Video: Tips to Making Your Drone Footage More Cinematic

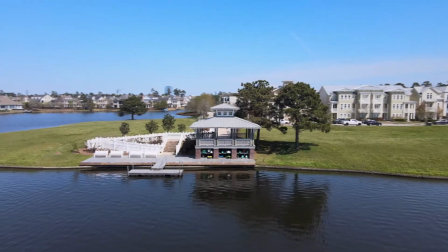[4:05]
However, looking here, rushing the footage, and again, that goes back to the point of slow down.
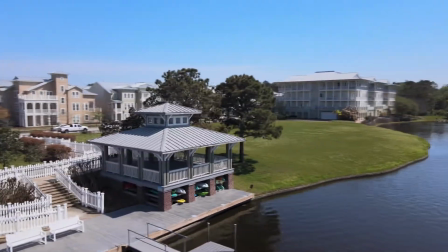[4:12]
So either flying too fast and trying to yaw the best you can, it's not going to look good,
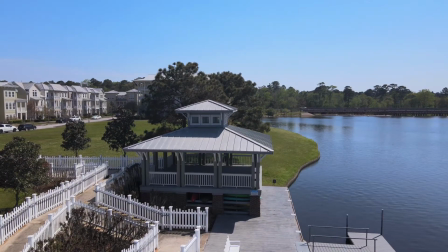[4:16]
your motion are going to be erratic, and it's just going to look all over the place and like you have no idea what you're doing.
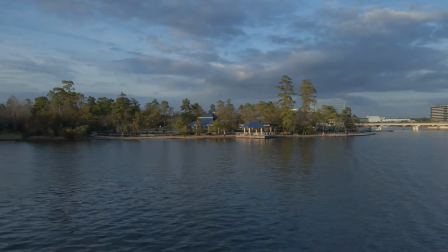[4:21]
So to finalize on the don't yaw point, it's never that you can't yaw, it's just when you do yaw, pay attention to what you're doing, try to make it fluid and slow it down,
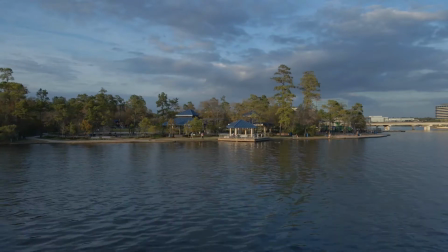[4:32]
and that goes back to our first point of
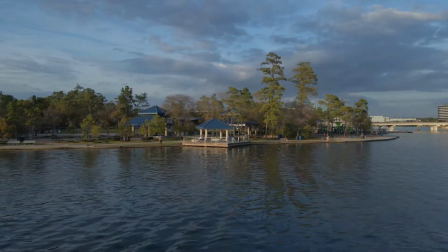[4:36]
the slower you fly, the more time you're going to have to react, the smoother your movements can be, and the more time the viewer is going to have to absorb your whole shot.
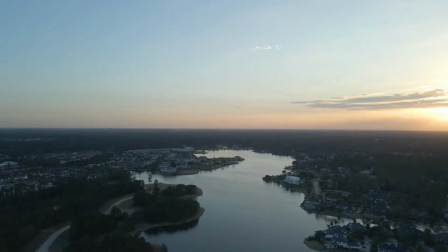[4:45]
Next, we have color correction and locking your exposure. I personally always film in manual camera settings.
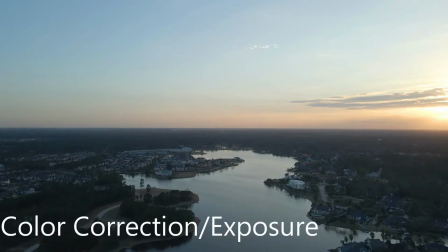[4:51]
I always like to color correct my footage. I have an editing software that allows me to do so, but color correcting your footage allows you to put your own creative spool on it.
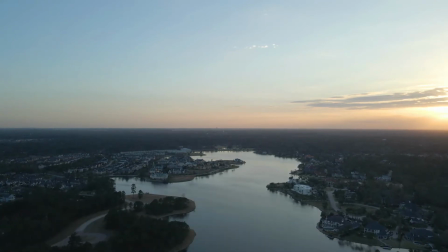[5:00]
If you're filming at sunset and want to have your footage look a little warmer, you can add some warmth to it in the color correction. If you're filming in the snow and want your footage to look a little cooler,
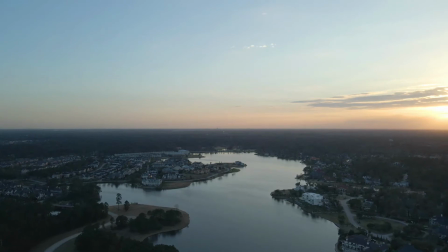[5:09]
you can cool down the shot in your color correction. But filming in DCinelike and being able to color correct your video will allow a lot more creative freedom and will make your shots look more like you,
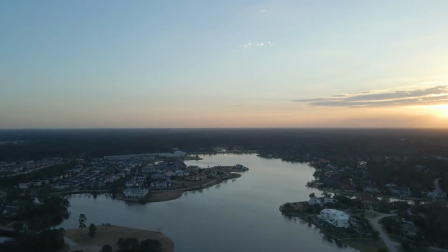[5:19]
a little more unique, and the way to stick out is to be unique. And talking about locking exposure, if you're not familiar with exposure,
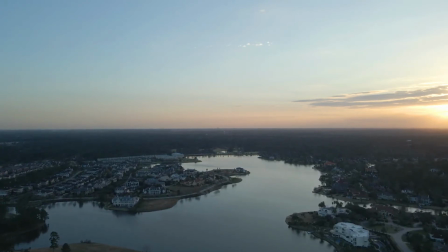[5:27]
it is the process of how much light is brought into the camera's lens. If you have your exposure on auto, it will adjust to bring in an equal amount of light.
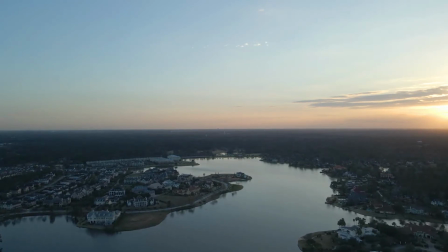[5:37]
Whether it's super bright outside, it'll bring in less light, or if it's very dark outside, it'll bring in as much light as possible.
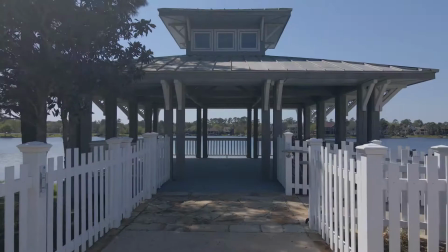[5:43]
By locking your exposure, you can dictate this, and if you're flying from bright to dark to bright,
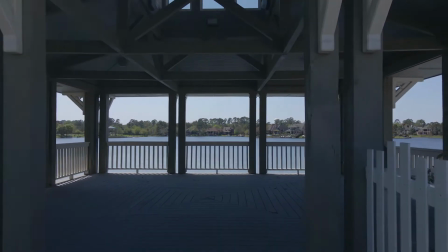[5:50]
as you can see here with this gazebo, it's not going to suddenly get super bright on you and then kind of readjust to dark as you go outside,
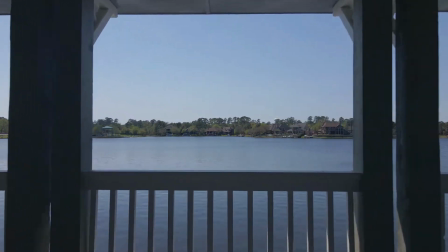[5:58]
and then so on and so forth. So locking your exposure will just make your footage look better and you seem more professional.
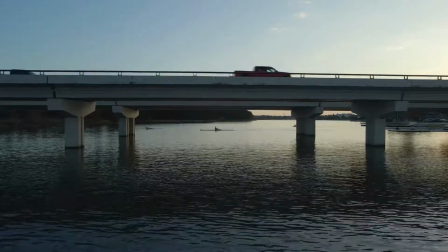[6:06]
And the last point I want to talk about is filming during golden hour. Now, I'm sure basically everyone is familiar with golden hour.
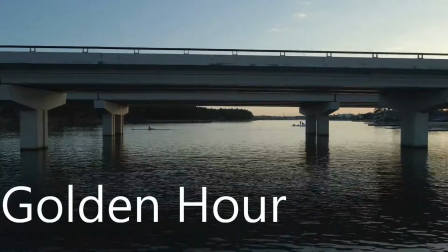[6:13]
It's the hour after sunrise or the hour before sunset.
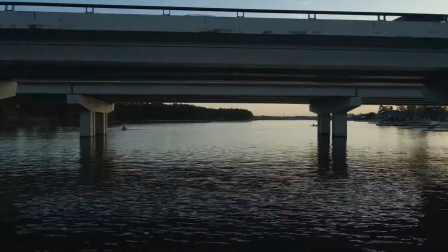[6:17]
But golden hour allows beautiful sun rays, like a nice warm orange glow over the horizon.
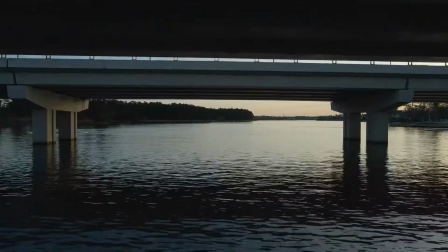[6:23]
It just will always make cheap footage look more expensive. For lack of better terms, of course.
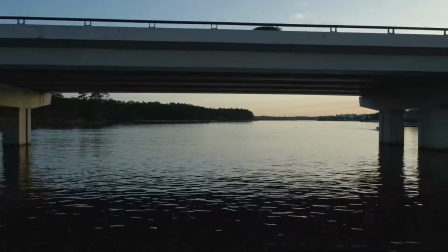[6:29]
Golden hour also allows a lot more creative freedom.
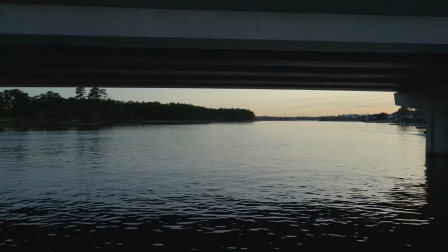[6:32]
Say you want to film the sunset and you want to have the horizon darkened while your drone focuses on the beautiful sun going under the horizon.
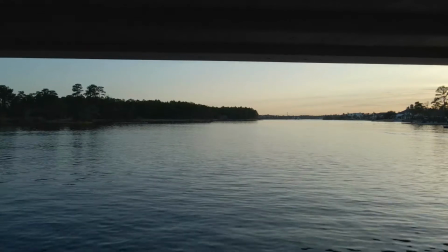[6:39]
You can do that. Or say you want to face away from the sun and have the whole landscape look orange.
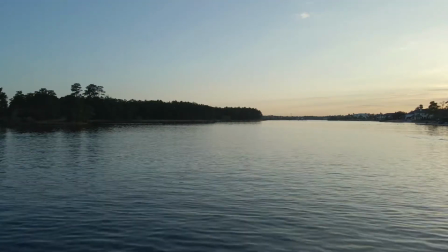[6:44]
You can do that as well. Or say you even want to get really fancy and try to have a lens flare come across your camera just right,
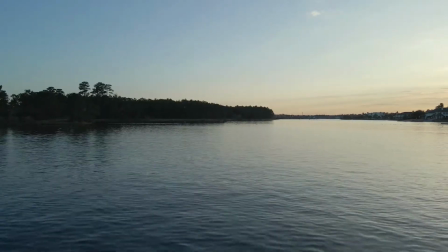[6:51]
creating this beautiful looking footage that almost looks edited.
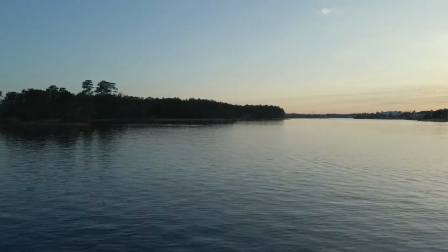[6:56]
You can do that as well. Golden hour just adds a lot of creative freedoms and will make any drone footage just look next level.
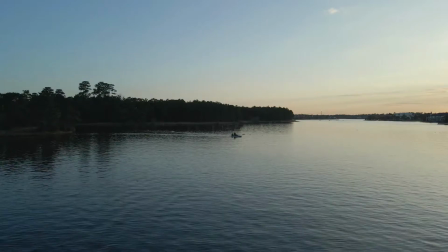[7:03]
And yeah, those are the things I've learned over the years of flying my drones just to make my footage look a little bit better, a little bit more unique, and a little bit more like me.
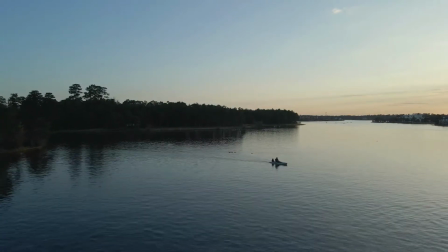[7:11]
To recap at point number 1, and what is the most important point of this whole video, is have a purpose.
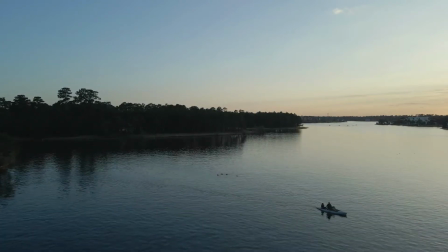[7:18]
Don't just film a barren landscape and like, what do I want to do with my footage?
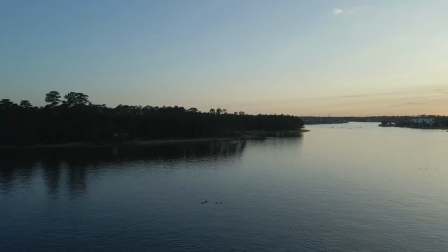[7:22]
Try to have some thought in what you're filming, and it'll just make it like a story and a lot more enjoyable to watch.
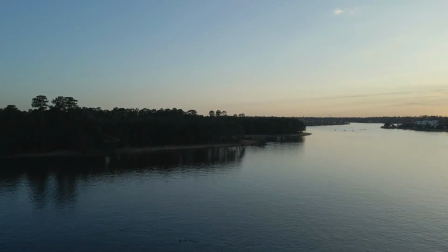[7:28]
At point number 2, we have physically slow down the drone.
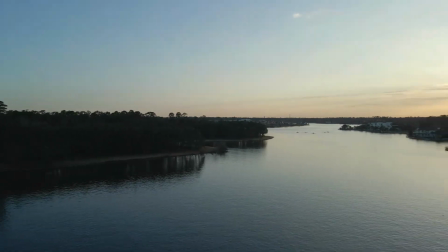[7:31]
The slower you fly, the more it's going to allow the viewer to enjoy your footage, but don't fly at like 1 mile per hour.
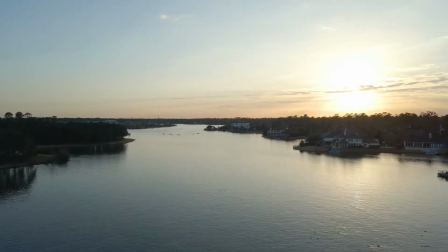[7:40]
No one likes that. At point number 3, we have don't yaw unnecessarily. If you're going to yaw the drone, have a purpose with it and do it smoothly.
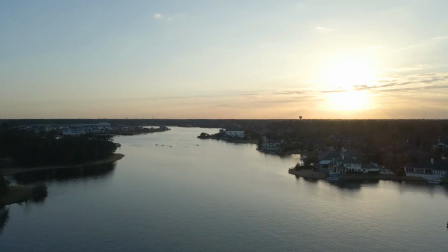[7:48]
Point number 4, we have try to color correct if your editing software allows it and if you can,
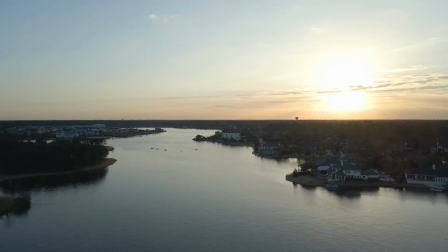[7:55]
and lock your exposure to avoid the unnecessary shifts from dark to light in your footage.
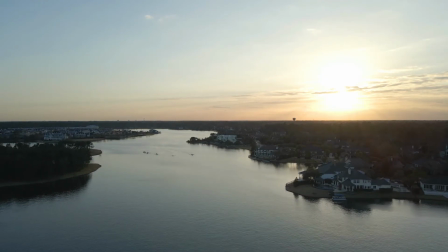[8:00]
And lastly, we have filming at golden hour. Golden hour will just make any footage look better.
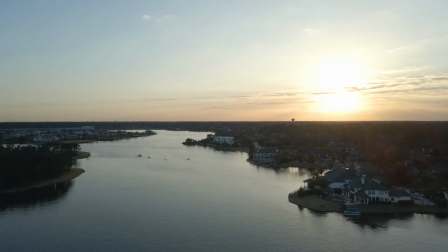[8:06]
It's going to be beautiful, and it allows a lot of creative freedoms in however you position the sun.